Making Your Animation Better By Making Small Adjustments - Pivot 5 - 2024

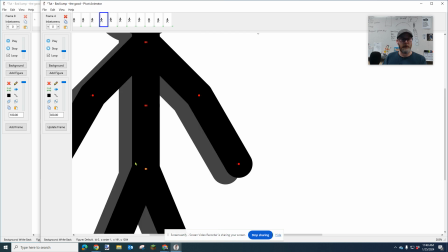If you don't, once the thing starts moving, the space between each animation should be farther each time if it's going faster. So if it's going a little faster than this time, then it goes a little further, and it goes a little further, and it goes further and further.
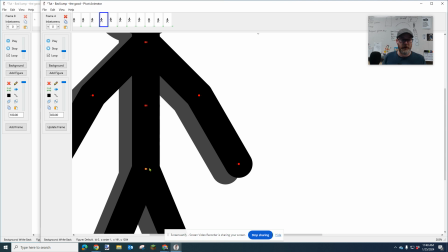It's farther and farther. The object moves farther and farther if it's going fast. So like he's jumping.
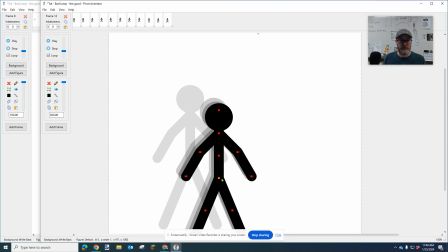So I'm gonna make sure that each time I hit the space bar, I'm gonna start over.
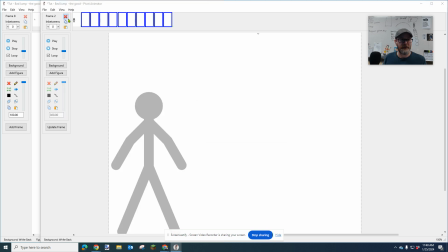Okay. Yeah. Oops, I meant to delete the actual things with the red X. Okay, so he's gonna start here.
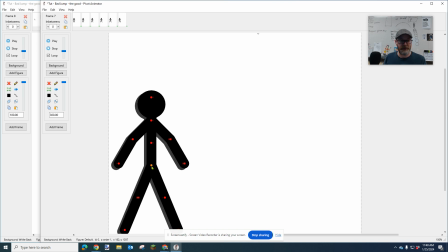1, 2, 3, 4, 5. Then he's gonna move a little bit. Then he's gonna move a little bit far.
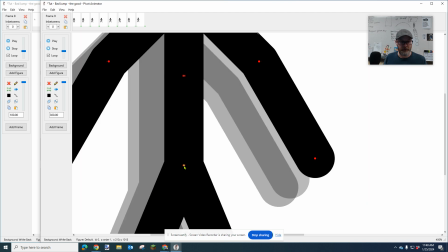See, I'm getting a little bit farther. Then I'm gonna move even farther out.
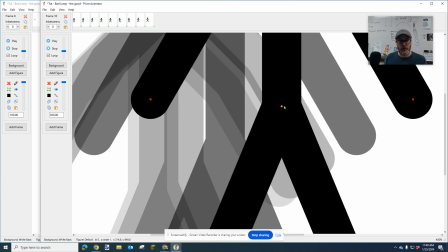I'm going to go even more out. See how the space is getting bigger and bigger?
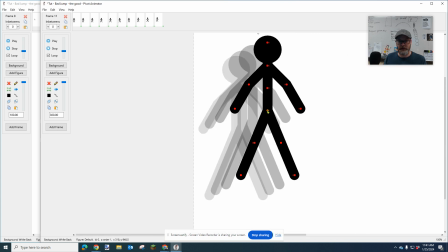And I'm going to keep going like that until he hits the top of his jump, which is right about here.
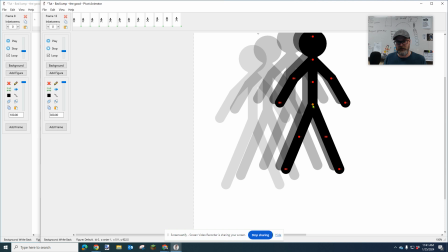Then I'm going to have him start like falling, and it's still getting farther because he's picking up speed.
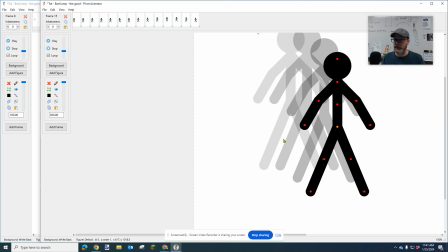Then he's going to land right here. And I'm going to hit the space bar 2 or 3 times because he's landed. 1, 2, 3, 4, 5, 6.
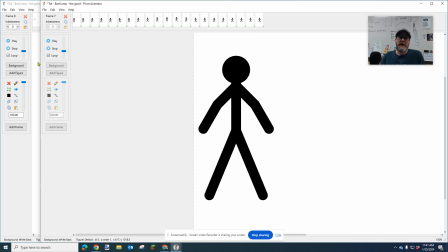Hit play. Now that looks a lot better than this.
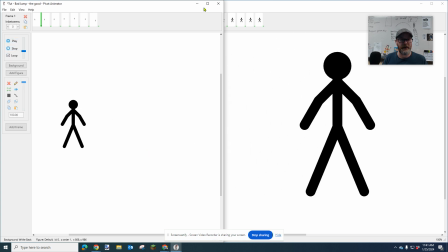I mean, this one just is not good at all. This is just really poor animation.
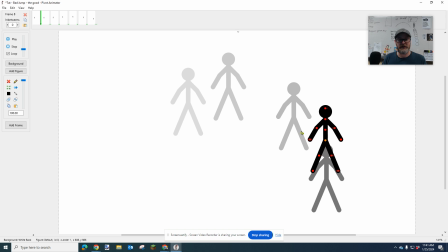It's just too glitchy. You just not there's too big of a space.
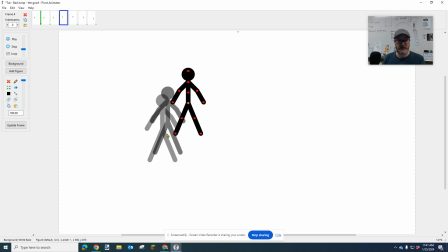Like the spacing just changes too much. It's not consistent. So like it's hard to know like what's happening.
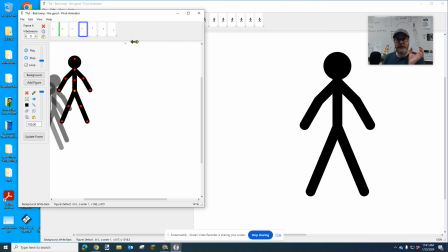The more consistent your spacing, but also when I say consistent, it shouldn't be exact.
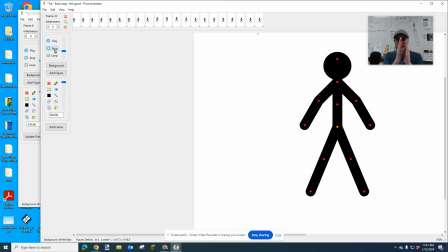It shouldn't be the same. It shouldn't be the same distance. It should be moving a little farther each time if it's going faster, and it should be moving a little bit slower and closer each time if you want to slow it down. So if he's doing a slowdown, he's going to get less. So I'm going to go back and look at these frames using the greater than and less than signs.
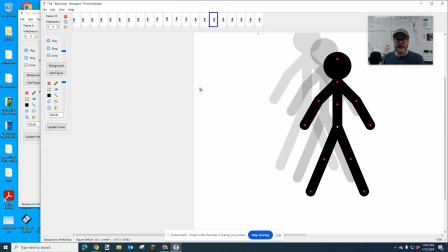It should look like you're watching a slow motion video. Now, I can also go back, and now I'm not going to use spacebar at all.
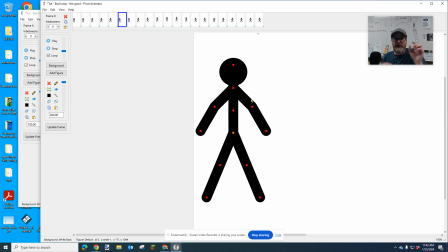Spacebar is when you take a picture of your frame. But since I'm going to edit these frames now, I'm going to use just my mouse to make the change. I'm going to make the changes. So I'm going to start by moving his hands up a little bit. I'm going to go to the next frame. I'm going to have his hands go up a little higher.
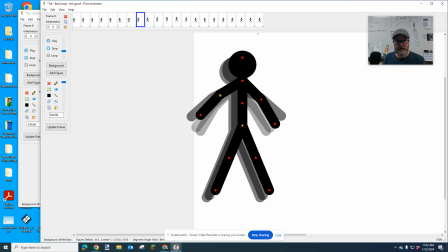I'm going to go to the next frame. I'm going to have his hands go up a little higher.
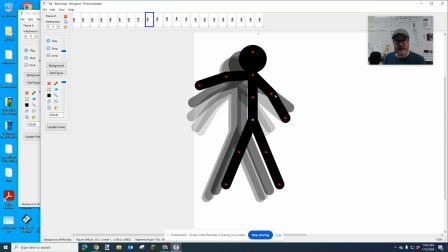I'm going to keep doing this so that it looks like his arms sort of raise up as he's jumping,
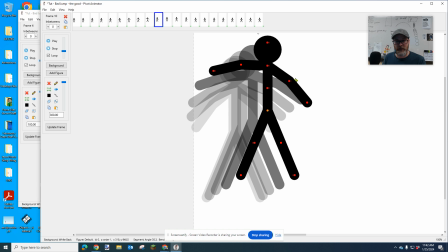because I was like, yeah, his arms just standing by his side is kind of boring and it's not very interesting.
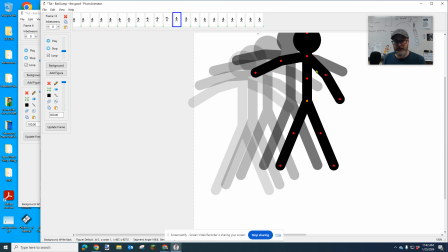And then I'm going to have his arms start coming back down as he's landing. So I'm going to bring them a little bit lower, a little bit lower.
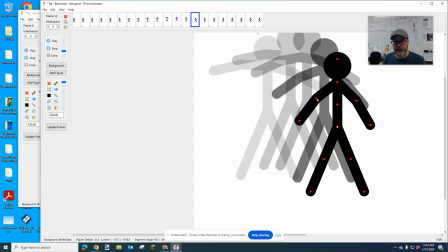He's almost to the landing right here, maybe. And then he landed and his arms come down a little bit more.
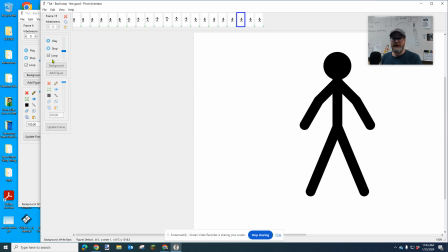So let's hit play and watch that. No, we're not doing anything ground shaking here.
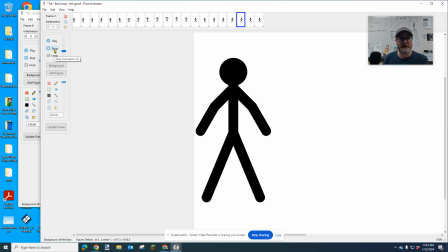This is not like and making the world a better place, but we are improving our animation.
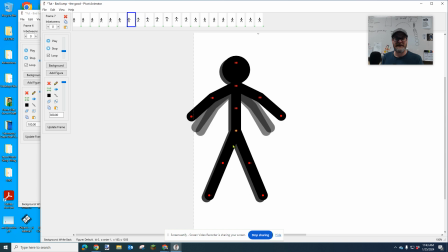Now I'm going to go back again, and this time I'm going to make his legs do a little jump out too. So when his arms go up, I'm going to start putting his legs out just a little bit, kind of like he's doing like a kick out,
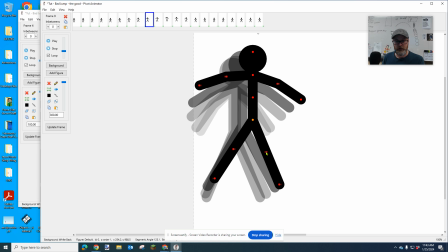like one of those, like a jumping jack almost. I'm just going to make sure I move his legs a little further
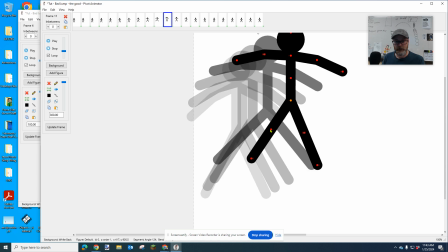out each time until they're kind of at the max distance here.
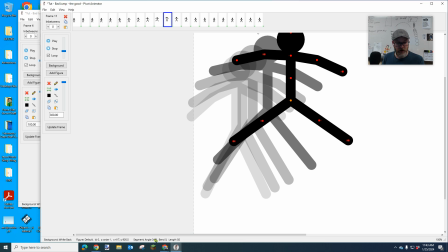And you can, by the way, you can see how far you angled something by looking down here at the bottom. So if you see, like I'm selecting this segment, it says 143, and over here it says 30.
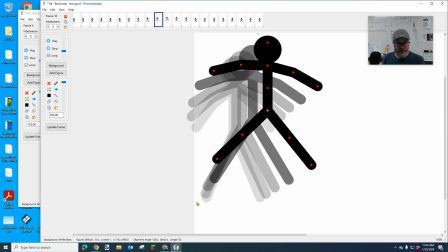Okay. And if I go back, I can click on this segment and see it was 136, and this was 51.
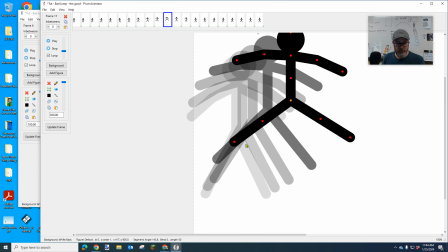I go to this one, it's 143. So I might go bigger. Okay.